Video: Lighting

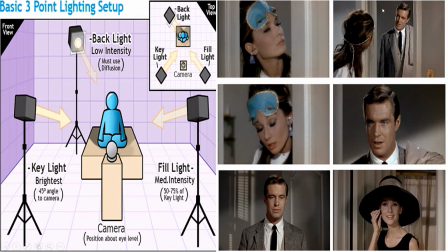[12:27]
In high key, we would have one more light right over here that would actually highlight and get rid of any of these shadows. And the same would be true here. We wouldn't see those shadows. We wouldn't see this shadow over here. We'd have one more light off to the side to actually illuminate for even.
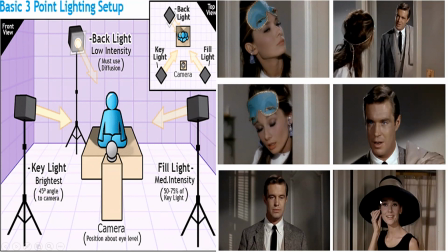[12:43]
But this actually gives them a more 3-dimensional, more symmetrical lighting, beautiful people.
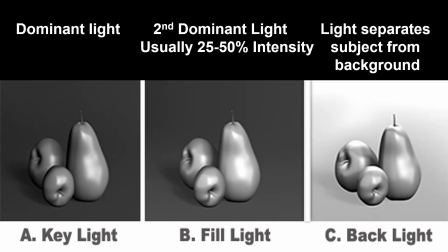[12:49]
And note how it changes when we look at light, just so we have an idea. So let's start up top is the type of light, and below is where we angle it. And note the difference to show you how we use light and how light impacts us.
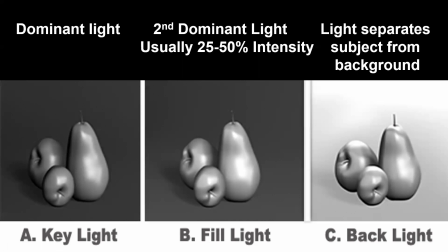[13:03]
Remember, when we think about light, we think of references even to the Bible, where going back to Christian thought and almost every religious thought, our sensibility and the way we experience the world is so based upon visual acuity and visual eyesight that when you can see things,
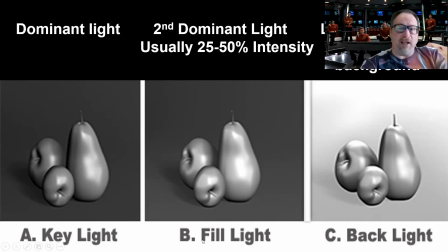[13:19]
you assume generally goodness. When things are hidden and dark, like in horror films, we assume the negativity that shows up. And so we have this strange kind of comparison between these two as we're looking at them. And so light, generally good, dark and evil, like we think of hell,
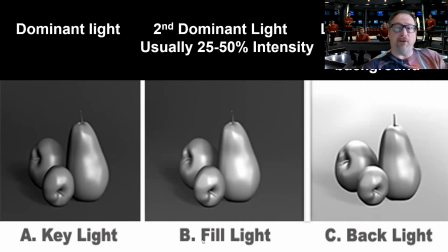[13:36]
and the kind of the hidden part, because we so rely on our eyes, we see as bad within the process. So we look at this to begin with, these lovely fruits. When we take the dominant and we shoot straight on, that's actually called the key light.
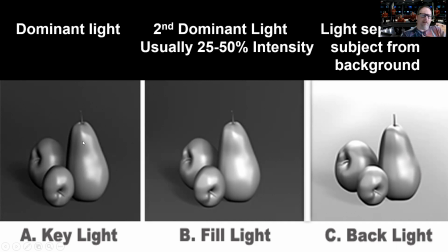[13:53]
See how you have the highlight of form that takes place right here. And so that basically illuminates the major subject. When you do this, note you get shadows and background. So you get some 3-dimensional that shows up. But note how sharp we go from light to dark with very little mixing over here.
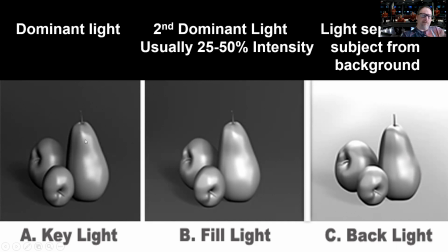[14:12]
And so it does appear almost like a cartoonish flat object because we have the high brights and the dark shadows all in the same images. And note the background doesn't appear to add anything to the shot. Now, if we take the fill light, so now we still have the key light,
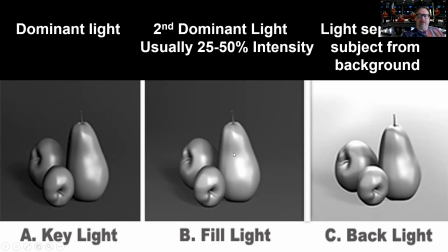[14:28]
and we take a second light, and that second light note is going to be over here, our fill light, generally somewhere between 20 to 50% intensity. Note, we get a very beautiful rounded object where, rather than the dark shadow,
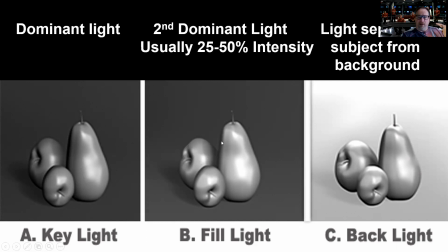[14:44]
look how dark it is over here for tonality, look how it actually gets softened a little bit. So we can either put the fill light over here or the fill light over here, depending upon who we want to emphasize. Note, we still get the roundness and the shapes.
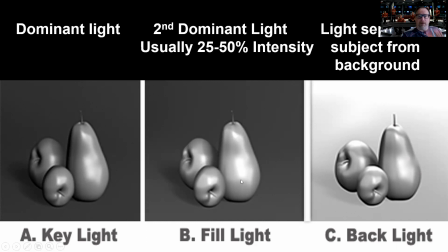[14:59]
We get a little bit more variation that shows up, but but we also get a gradual transition from the lights to the dark. Now look what happens by simply putting, now this is the same thing. We have the dominant light and the second dominant light, or the key light and the dominant light.
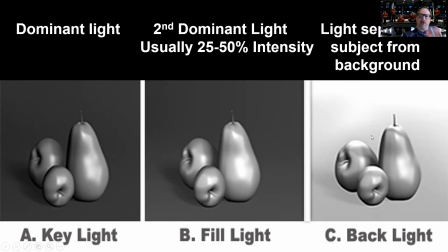[15:14]
All we're going to do is put a backlight behind them. Note, as soon as you put a backlight behind them, it separates the subject from the background. So all of a sudden now we've created another depth plane. So here we basically have the foreground we care on, the middle ground and the background are the same. Middle ground and the background are the same.
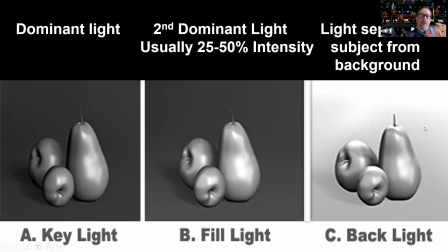[15:32]
Now all of a sudden we have the idea of the foreground, and we've basically created either a middle ground or a background depending on how far it is. So we have two different planes now that we can play with just by adding that backlight.
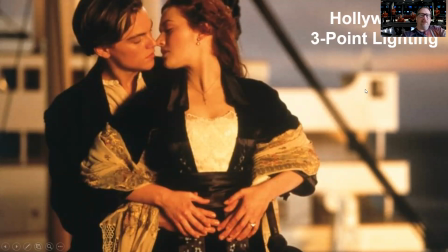[15:46]
So when we do things such as Hollywood 3-point light, this is considered one of the highlights in terms of lighting that's ever been put on camera. This is the very famous, I'm the king of the world scene from Titanic about 20 years ago.
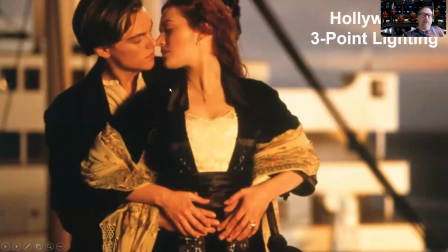[16:03]
So note the beautiful lighting that's showing up here. And the question for you is that, how do you know this is Hollywood 3-point lighting and not just a high key light like you saw in The Wizard of Oz?
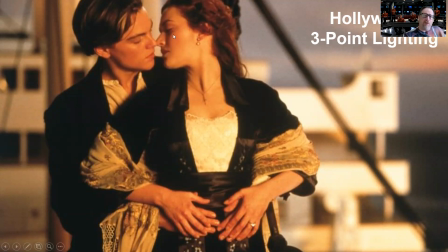[16:19]
All right, good. We see the shadow on Kate Winslet's face right here. And so if it was Hollywood lighting, how would we have gotten rid of that shadow? Good. We would have hung a light right up here. Good. And the drawing works well.
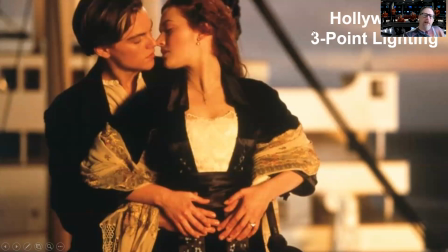[16:35]
Hung a light right up here, probably about a 45-degree angle, to actually shoot down to make sure that that particular angle doesn't miss. Or we could have hung a light up here about 60-degree angle right above them to highlight that as well.
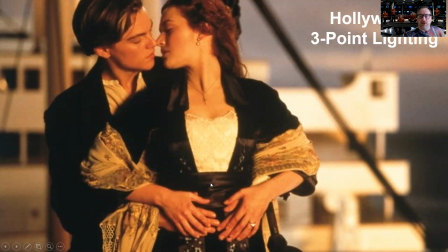[16:50]
But note, everything else is in this beautiful soft focus that we'll talk about later called sfumato, to make kind of beautiful people fall in love, become one body, one pairing, and that was invented by Leonardo da Vinci.
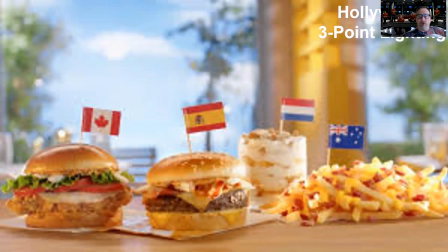[17:06]
Note, when we use Hollywood 3-point lighting, we also use it basically in terms of advertisement as well. So here, we're celebrating Burger King hamburgers around the world. And note, you have that 3-point lighting. That 3-point lighting allows for a little bit of shadow.
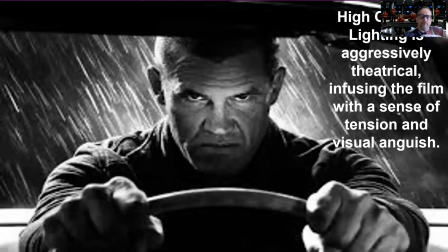[17:25]
We clearly have a backlight because it separates it from. We're going to use it to sell cars as well.
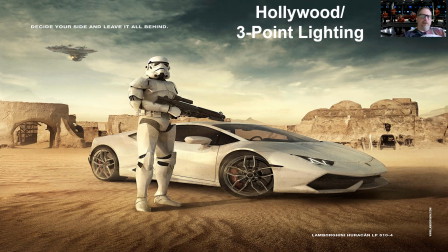[17:33]
Here you can see 3-point lighting, right? You've got the dominant, ironically, off at the side rather than in the front. And that's really to highlight the diagonal aspect of the car. One of the things that we will talk about in terms of linear elements in film is that linear element here lining up, see how it runs right in the front?
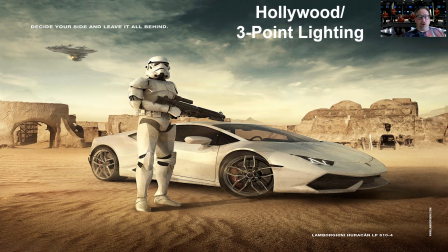[17:52]
That linear element, because it's diagonal, adds an energy. And so we want to sell cars or shoes or things that are about energy and getting up and doing something. An activity will generally have them at a diagonal angle or a diagonal line to the main area where you're going to be looking.
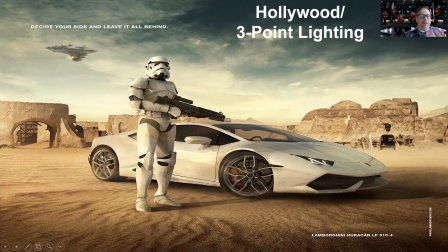[18:10]
That adds an energy to a particular image. So it's just a manipulation. And this works actually all around the world. It doesn't matter whether you're in China, the United States. This is the idea that shows up. Even note the stormtrooper himself is at that diagonal angle in this particular ad.
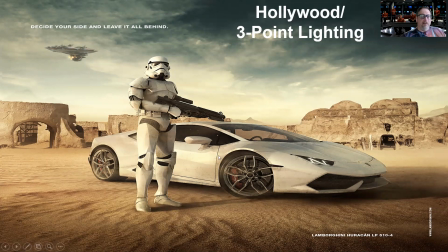[18:26]
Note, we know it's 3-point lighting because if you look at it, we have a dominant over here. We clearly are going to have a backlight, right? You can see the shadow of the car, but everything else in the background is all lit up. So there needs to be a lighting up the background, showing us the distance and how far the car has come as well.
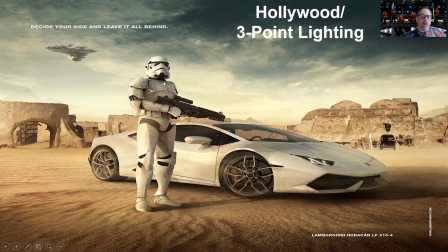[18:45]
And yet we still see that shadow on part of the body that's not important. But again, beautiful people, beautiful car, showing that 3-point lighting helps sell it.
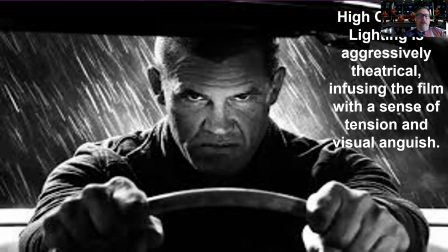[19:00]
Another form of lighting that's been recently invented and really used successfully is called high contrast lighting. And this is aggressively theatrical. It infuses the film with a sense of tension, visual anguish that shows up. And note, can you pick out where the lighting? So I'd like you to draw where the light is coming from here.
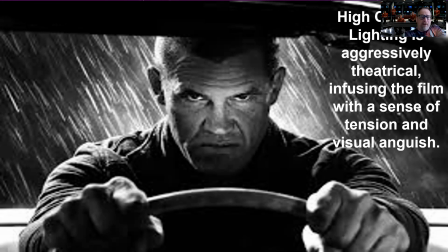[19:20]
What's the key light? How many backlights, or do we have backlight? And do we have any fill lights? All right, so the dominant light, ironically, here is going to be, ironically, a backlight. Look at the beautiful lining up that shows up here. Good.
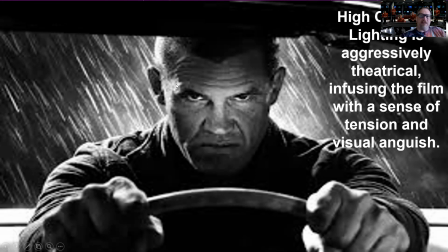[19:39]
Note, we are going to have probably a 40% that's found of a light that's not the key light, but is a subsidiary or dominant light, that literally a fill light that's right in front of him, that probably is only at 30%, just to highlight his eyes.
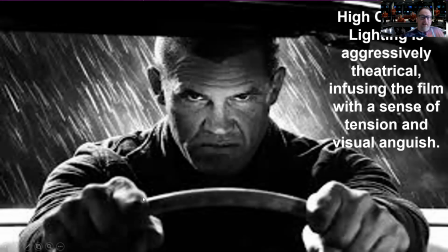[19:56]
We're going to have an overhead light that literally gives you this beautiful highlight right on his hands. right? And if we set that right, that will also light up this part of the back of the car with this beautiful lane that you're picking up.
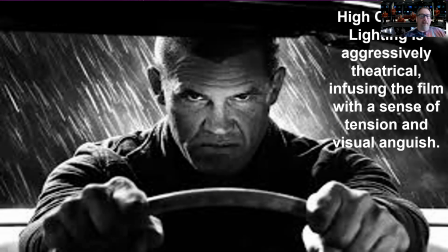[20:10]
So this is what's called high contrast lighting. We often use it to show the battle of good versus evil.
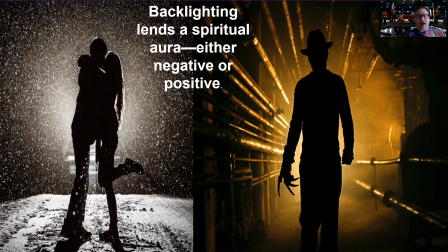[20:18]
We also have backlight. Now, backlight is fun because it can do one of two things. It can lend a spiritual aura like two bodies melding together, like they're falling in love in this lovely aspect.
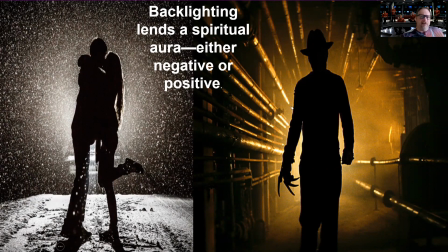[20:30]
But if you have an aggressive protagonist or enemy that's coming at you, it can be incredibly negative.